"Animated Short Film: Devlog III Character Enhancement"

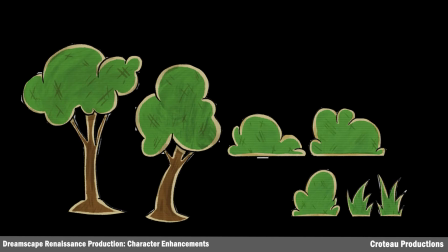4:21 For the puppet town, I wanted the trees and bushes to be handmade and textured like they were made out of cardboard.
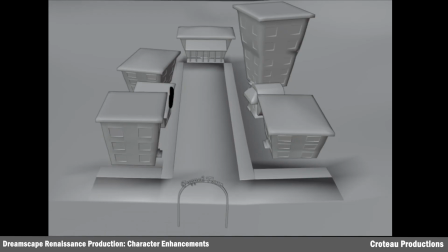4:26 I wanted to make it seem like a kid designed it all. Then I dived into modeling the actual set for the short. A small town with one street, lined with stores and apartments.
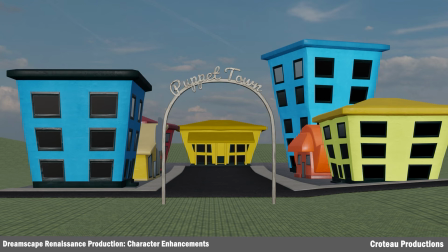4:36 I added basic textures, mostly triadic colors like you see in children's toys, as well as childhood-inspired horror games.
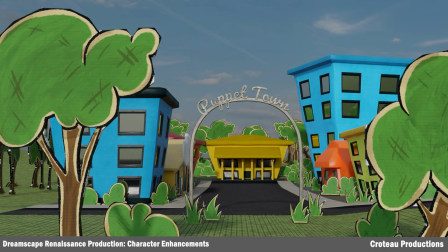4:44 I plopped in some vegetation for the scene and filled it all out.
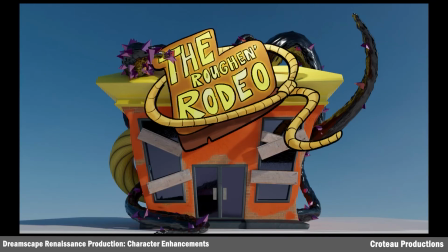4:50 That leads us to the actual problem that our main characters have to resolve, a corrupted restaurant. Now our characters must advance inside and see what actually happened here. I started writing the script for the short.
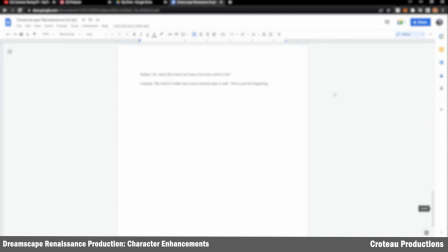5:01 I need to find some voice actors for each character, so if you guys know any sources, please let me know.
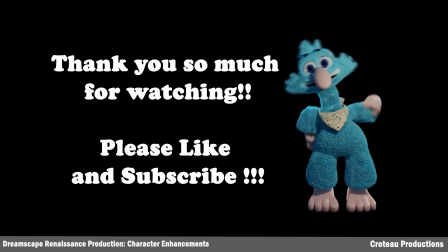5:08 Thank you so much for watching. I love making these kinds of things and love showing anyone who wants to watch them. Please like and subscribe for more content on my short film, Dreamscape Renaissance.